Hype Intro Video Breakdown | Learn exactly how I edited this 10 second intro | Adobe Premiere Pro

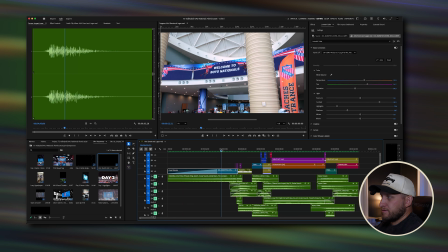242s
But with this, this is literally just a tilt up from the floor to show off where it says "Welcome to Boys Nationals." I think I filmed it in 4K 60. I don't really remember. I literally just opened it up, and whatever it was set to, I filmed it.
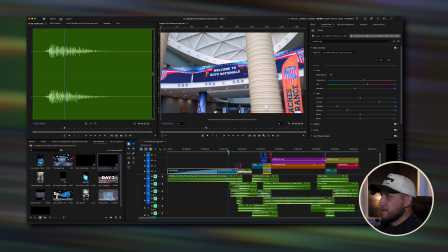258s
And I did film this on my Osmo in D-Log M. I think it's D-Log M, which is DJI's version of log, but it's kind of like a cheap version of log, so it's not exactly log,
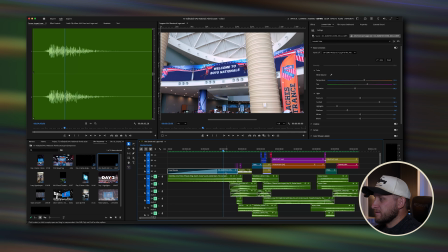271s
but it still helped me get a good color correction for this, because without the color correction, that clip looked like that, which is blech. So I color corrected it, and as you can see over here in my color panel, I do all of my own manual color correcting. I did use the DJI Osmo Pocket 3 D-Log M to Rec 709 conversion LUT,
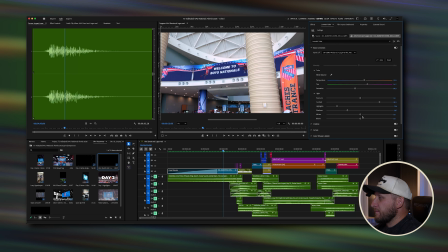292s
and then from there I made all of these adjustments myself. Because this is a slow rise up, building anticipation with that riser sound that you hear right here, and then it has some hits, I like to do a slow
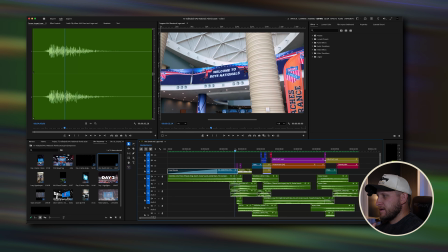312s
moving or a slow feel like this into quick. And so you'll notice the next few scenes are very quick.
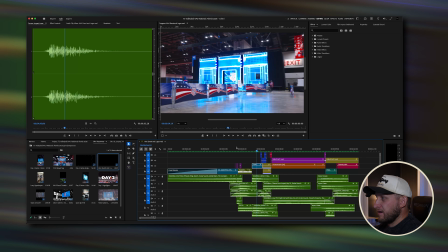321s
I've got this hyperlapse that I did, and I've got these kind of whip pans showing off things here.
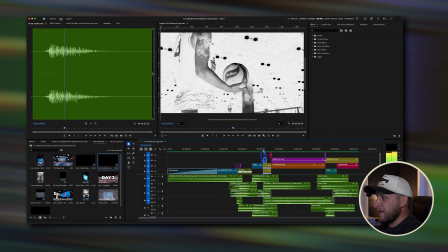328s
I've got that little transition effect, this black and white grainy effect, which I'll talk about.
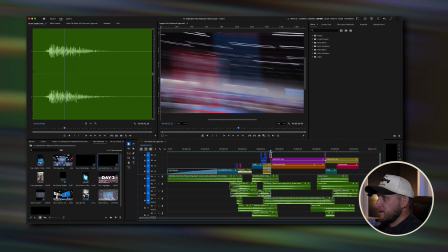334s
I've got this transition whip where you just shake your camera really fast.
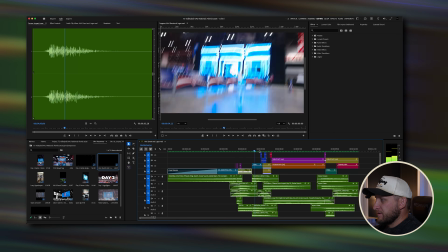339s
I did that. And that all happens within a couple seconds of this really slow clip here.
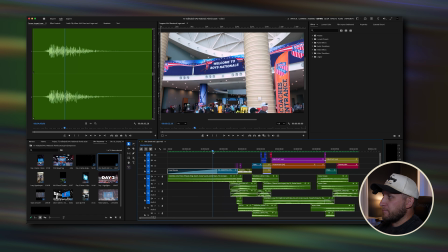346s
And so we really like doing that just because this with the riser
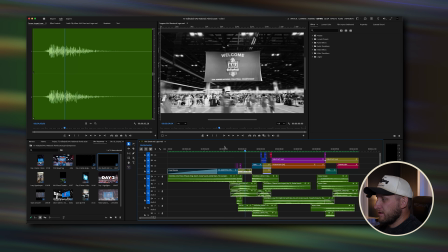357s
builds anticipation, and then with all of these sound effects it really goes into it. So while we're covering these, let's talk about these sound effects here.
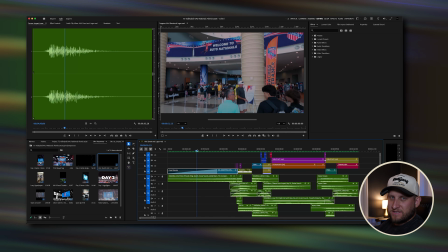366s
Actually, no, we're going to talk about all of the sound effects at the end, just so this can kind of stay in like an order.
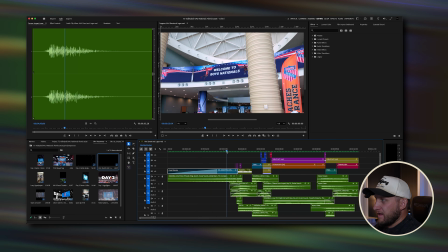371s
And so right now we're going to be talking about the clips. Yeah, that clip was just filmed with my DJI, and I just tilted it up from the ground.
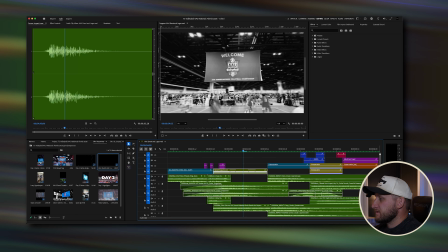378s
This clip, this is a little more tricky. So this is what I like to call a lazy hyperlapse, because this is just me filming.
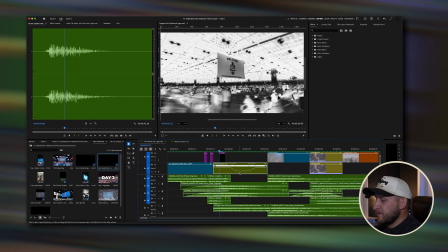386s
So let's show it to you. I'm going to click on that. If you don't know, this is a nested sequence, meaning this is kind of like a folder.
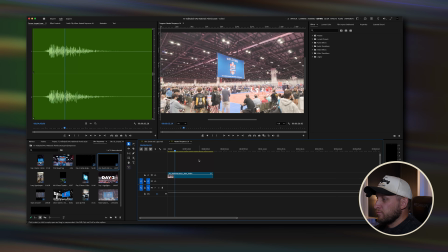393s
And so I'm going to double click it, and it's going to open up into what is inside that folder, which is this clip here. And so when I mean a lazy hyperlapse, I really mean rather than take 1,000 photos and center that AAU logo on that banner, I just filmed it and I walked in a circle, or I walked in a line around it.
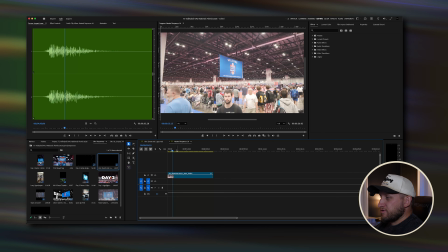413s
And using the DJI Osmo 3, I tracked this center logo on this banner, and as I walked it was able to keep it in the center of my clip here. And I did a little bit of warp stabilizer to it to
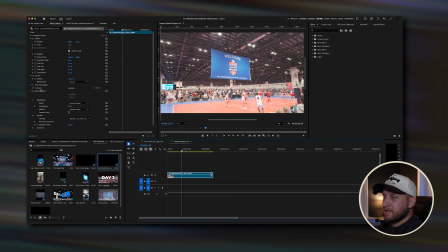433s
right here you can see in my effect controls over here, I did some warp stabilizer, and then I nested that so I could pull a speed ramp right here.
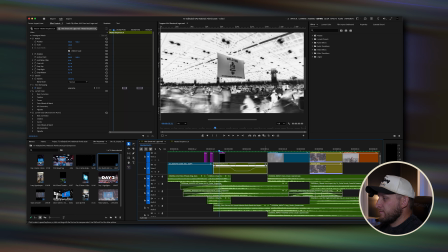443s
And the way that I did that was on the clip itself. If you right click right there and do time remapping and speed, this white line will pop up, and then you can click points. If you hold down command, you can click points on it,
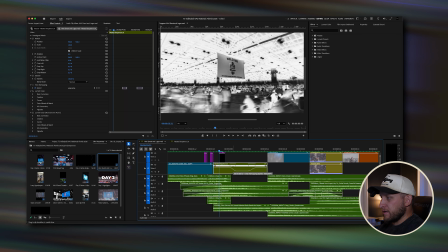459s
and you can raise it or lower it to change the speed of the clip itself. And so as I hover over this line, you'll see that the speed of this section is almost 7,000%, and then the speed of the ending is almost 6,000%, and then even in the middle it's at 1,500%.
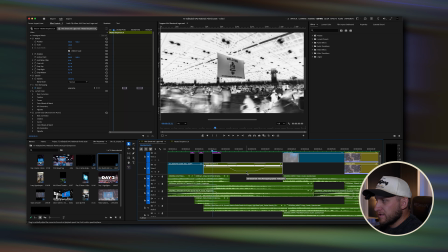479s
So the whole clip is fast.